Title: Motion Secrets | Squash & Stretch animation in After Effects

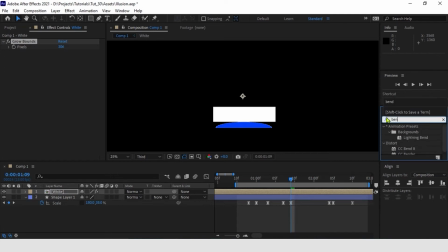758s
Now add the bend modifier. Now move the anchor point to the center of the rectangle as we have already did the animation.
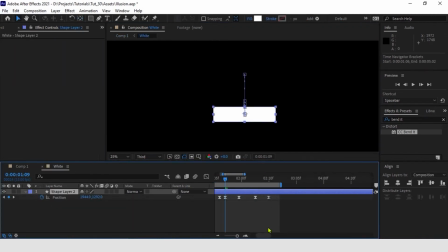774s
Now we will copy all animation keys from the shape layer to this precon.
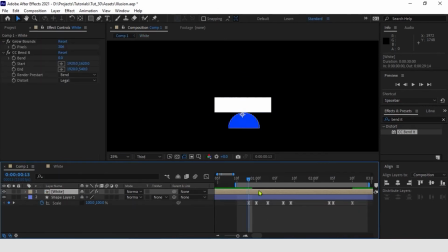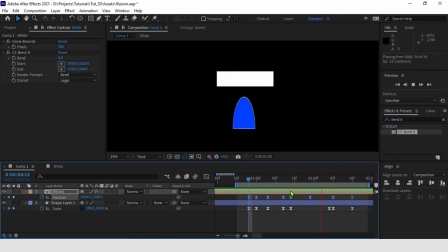785s
Good, the animation is perfect.
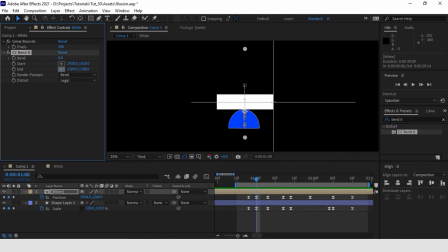791s
Let's position the endpoint on one of the sides of the rectangle and the start point in its center.
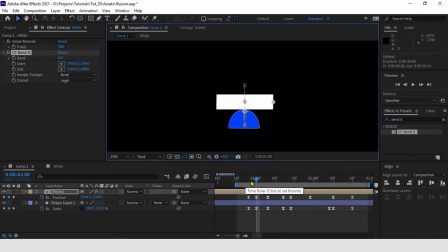806s
After, we are going to change the render pre-start option from bend to mirror. This will allow us to have a double distortion on either side of our shape. We can add keyframes to the bend parameter to create the actual overlap. The logic is always the same.
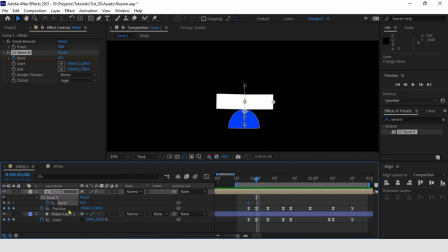825s
As the rectangle is moving up, we are going to move its edges the opposite way, hence downwards. The other way around, when the rectangle makes a second movement, this time it's going down.
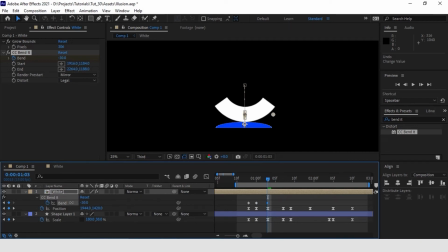841s
So its edges will move up before returning back to the original position. A frame after the movement ends.
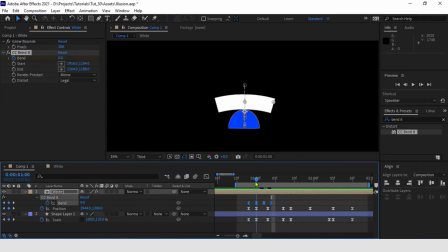855s
This way, we have created a small delay between the center of our shape and its sides. Now, let's work on the central part of the movement. Our semicircle suddenly releases energy and pushes our rectangle up in the air.
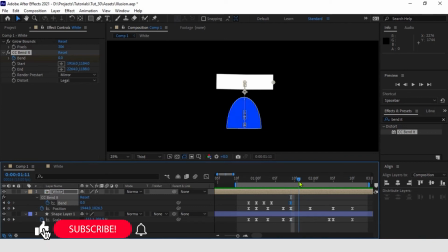875s
We have to then animate its edges in order for them to make a coherent move.
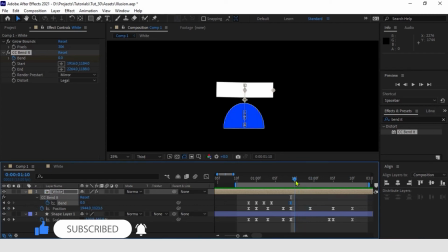882s
Our rectangle is moving up at full speed. So, we are going to distort its size in the opposite way.
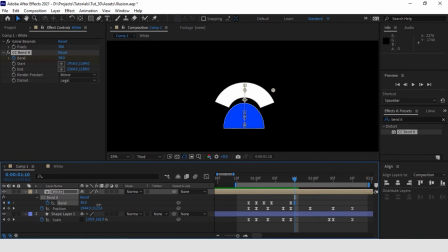893s
The same will happen after, only the other way around. The rectangle stops completely before it starts accelerating downwards. So we are going to again distort its edges the opposite way, meaning upwards.
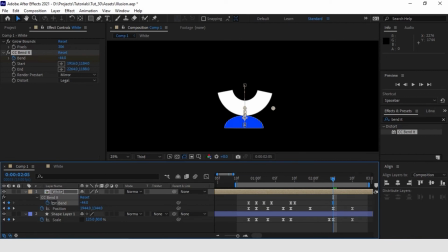912s
Right when our shape is at full speed heading down. We can bring them back to their original position after the impact. We can also conclude by adding some follow through on the edges movement.
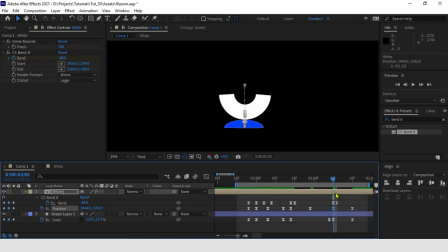931s
Let's exaggerate the settling movement of our shape layer through the size parameter and the position of the rectangle.
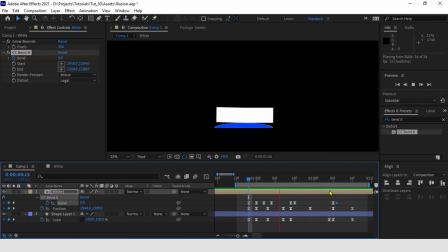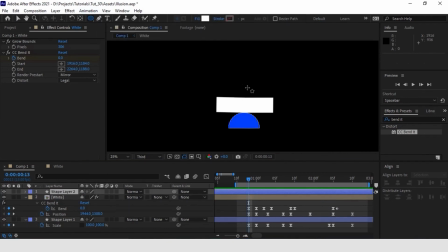952s
Finally, we are going to animate the last element of this composition, the orange circle.
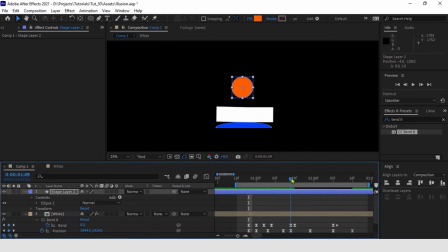959s
As we said before, its movements are completely dependent on the actions of the other two elements.
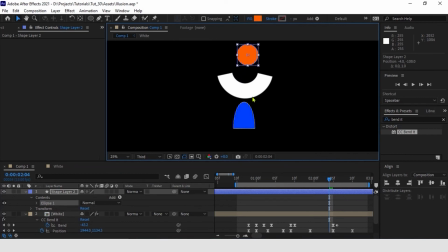967s
So in the first section, let's make it follow the anticipatory movements.
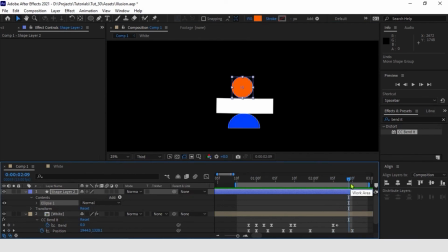972s
After, it will be launched in the air together with the white rectangle before coming back to its starting point. You can also manually create a bit of follow through to make it bounce a couple of times. Let's set up the movements and the timing of the shape,
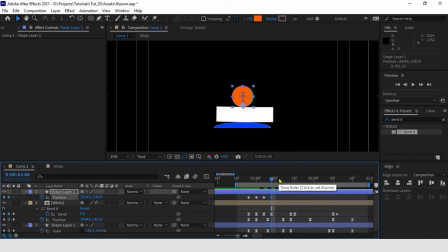992s
which as we have seen before are basically the same as the ones from the rectangle, since both actions are the same.